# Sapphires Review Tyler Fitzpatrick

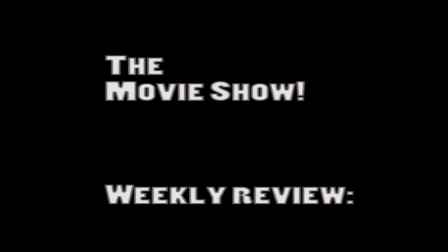(0:00)
Hello and welcome to the movie show. Today we'll be reviewing The Sapphires, directed by Wayne Blair,
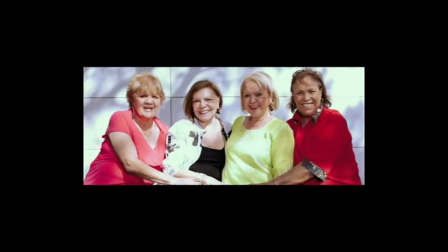(0:05)
which follows the real-life journey of four Indigenous Australian women expanding their musical range in order to fulfill their dreams of performing for the brothers in the Vietnam War.
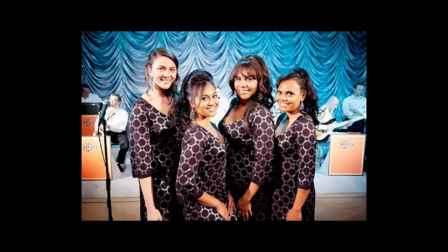(0:13)
It's one of the most successful Australian films and stars talented Australian actors Deborah Mailman, Jessica Mauboy,
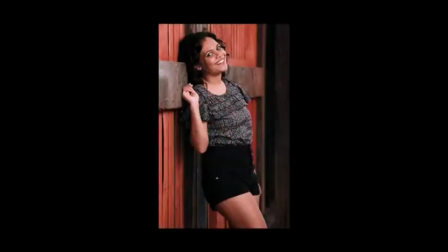(0:19)
Shari Sabenz and Miranda Tapsell, who portray the title characters Gail, Julie, Kay and Cynthia.
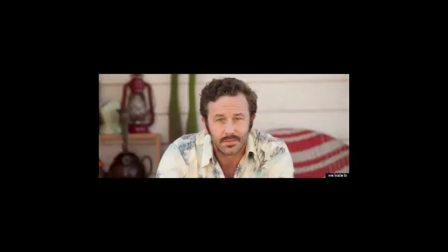(0:25)
The notable Irish actor Chris O'Dowd also stars in the film as the girls' manager, Dave Lovelace.
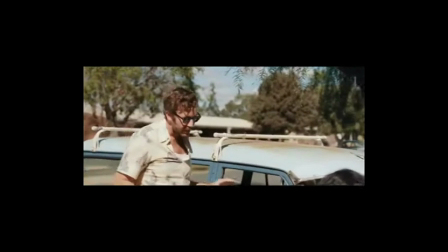(0:30)
They overcome many physical, emotional and social barriers throughout their journey,
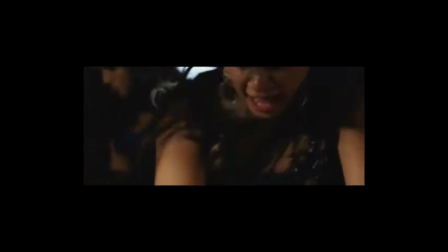(0:34)
especially the brutality of racism on their ventures outside of their rural Australian hometown of Cummeragunja.
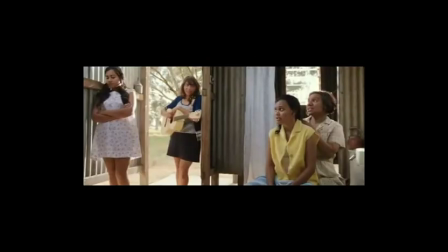(0:40) Get your nigger hands off me!
Using music as the stepping stone between different worlds throughout the film.
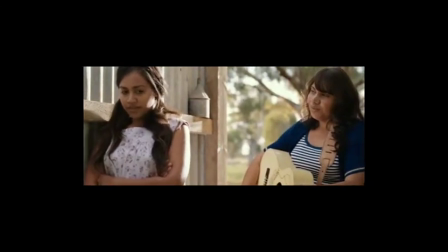(0:46)
With each physical step they take, they are accompanied by music, and locally Gail,
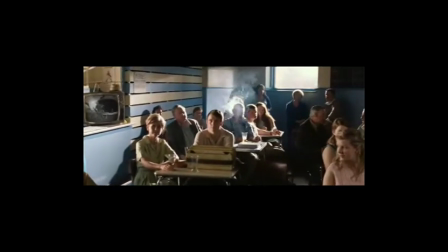(0:50)
Cynthia and Julie travel from the mission through the invisible boundary into town for a talent show hosted at the local pub representing white Australia in the film.
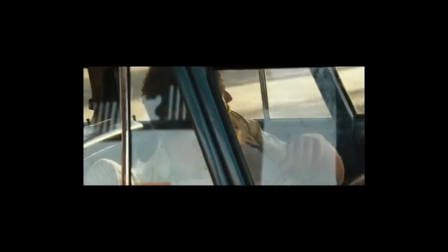(0:58)
This is also the scene where the audience meets the character of Dave Lovelace, who is the MC for the talent show.
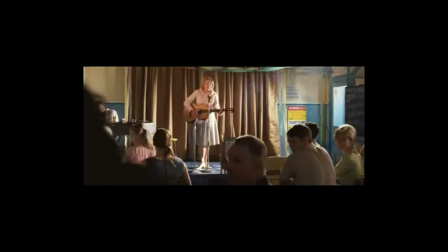(1:02)
As soon as the girls enter the pub, they are met with disapproval and hostility,
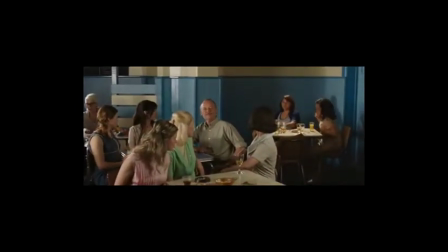(1:06)
when long shots of the audience turning to look at the girls whilst whispering and muttering amongst themselves before and during their performance are shown.
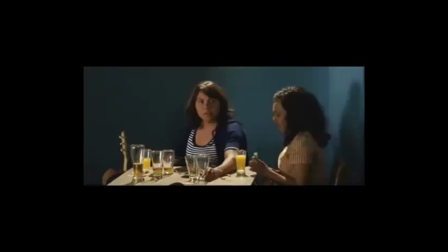(1:13)
At the beginning of their performance, Gail says, "You're all standing on blackfella country," showing her aggressive nature while putting up a barrier to protect herself.
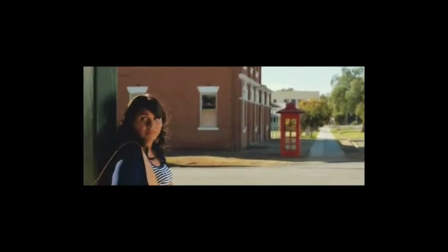(1:20)
An immediate spark is seen between the two characters of Dave and Gail, and eventually we witness her opening up to him through the progression of the film.
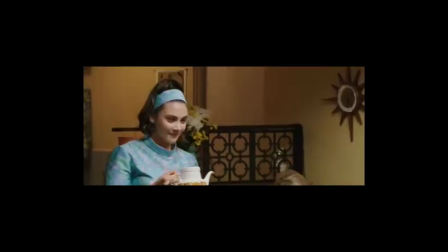(1:27)
The audience meets Kay in the next physical leap from Cummeragunja to Melbourne, where she is hosting a Tupperware party representing conservative white Australia in the 1960s.
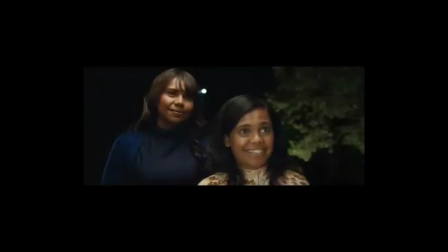(1:35)
She greets Gail and Cynthia with the hostility that was seen from the white Australians in the pub.
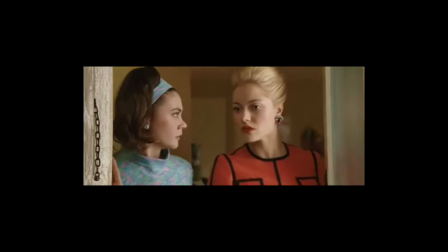(1:40)
She is embarrassed by them, and it's clear that her friends don't know about her Aboriginal origins.
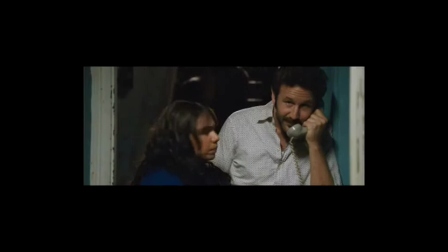(1:45)
Julie meets the girls in Melbourne, where they're staying at their Irish uncle's house,
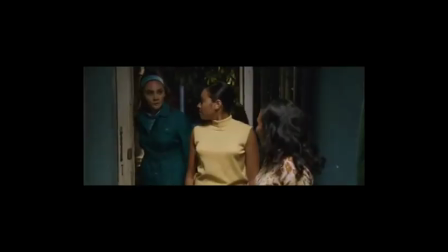(1:49)
and to the surprise of the girls, Kay also shows up, and Gail is instantly unfriendly towards her.
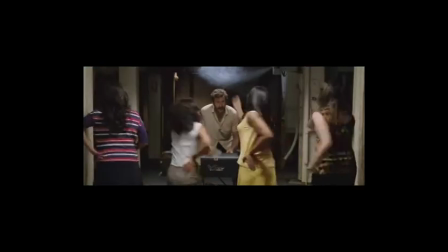(1:54)
However, they all pull through and the intense remodelling of their music begins.
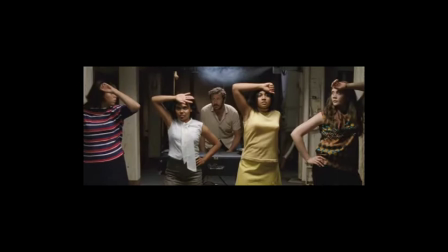(1:58)
The group's progression from country and western music to soul music is the girls becoming the Sapphires, allowing them to be culturally accepted to perform in Vietnam,
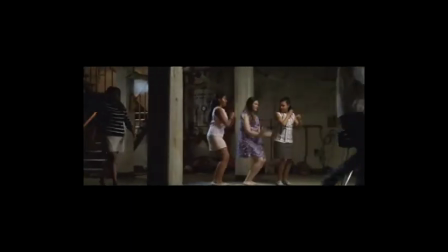(2:06)
and a montage of the group rehearsing for the audition shows the progression of the girls without taking up too much time, which is very effective.
Boom, boom, boom, boom. Give me some of that sweet soul music!
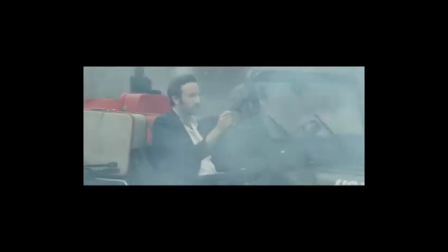(2:17)
Travelling into a war zone is very dangerous, and to prove this, archival footage from the Vietnam War period is shown.
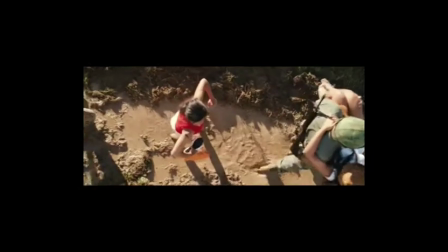(2:23)
Whilst a montage of I Heard It Through the Grapevine performances is played, the audience witnesses the girls growing more comfortable with their new style.
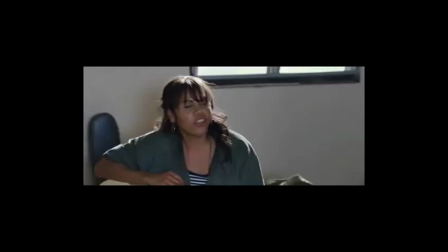(2:30)
Tension between Gail and Kay reaches its peak when Gail calls Kay coconut, which insults Kay, especially since she is still on the journey of finding herself.
Is she black or white?
The subtlety of the stolen generation through Gail's flashback is a fantastic way of setting out this part of the film.
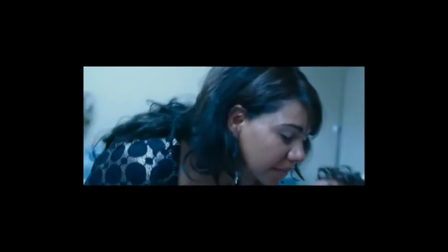(2:44)
The journeys from Cummeragunja to Saigon aren't just physical.
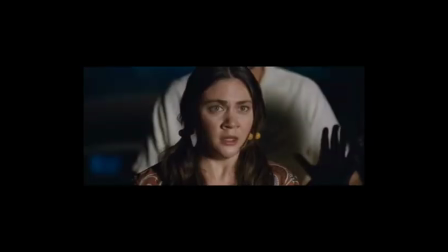(2:47)
Throughout the journeys, Gail learnt how to open up to people, and Kay finds herself in a time of desperation and saves everyone's lives.
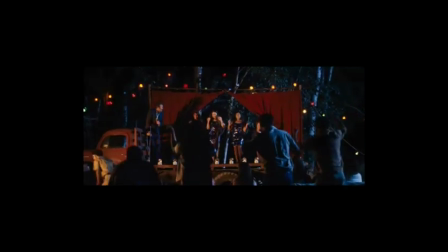(2:54)
All the girls and Dave learn that racism isn't something to be taken lightly, and their experiences allow them to be more accepting.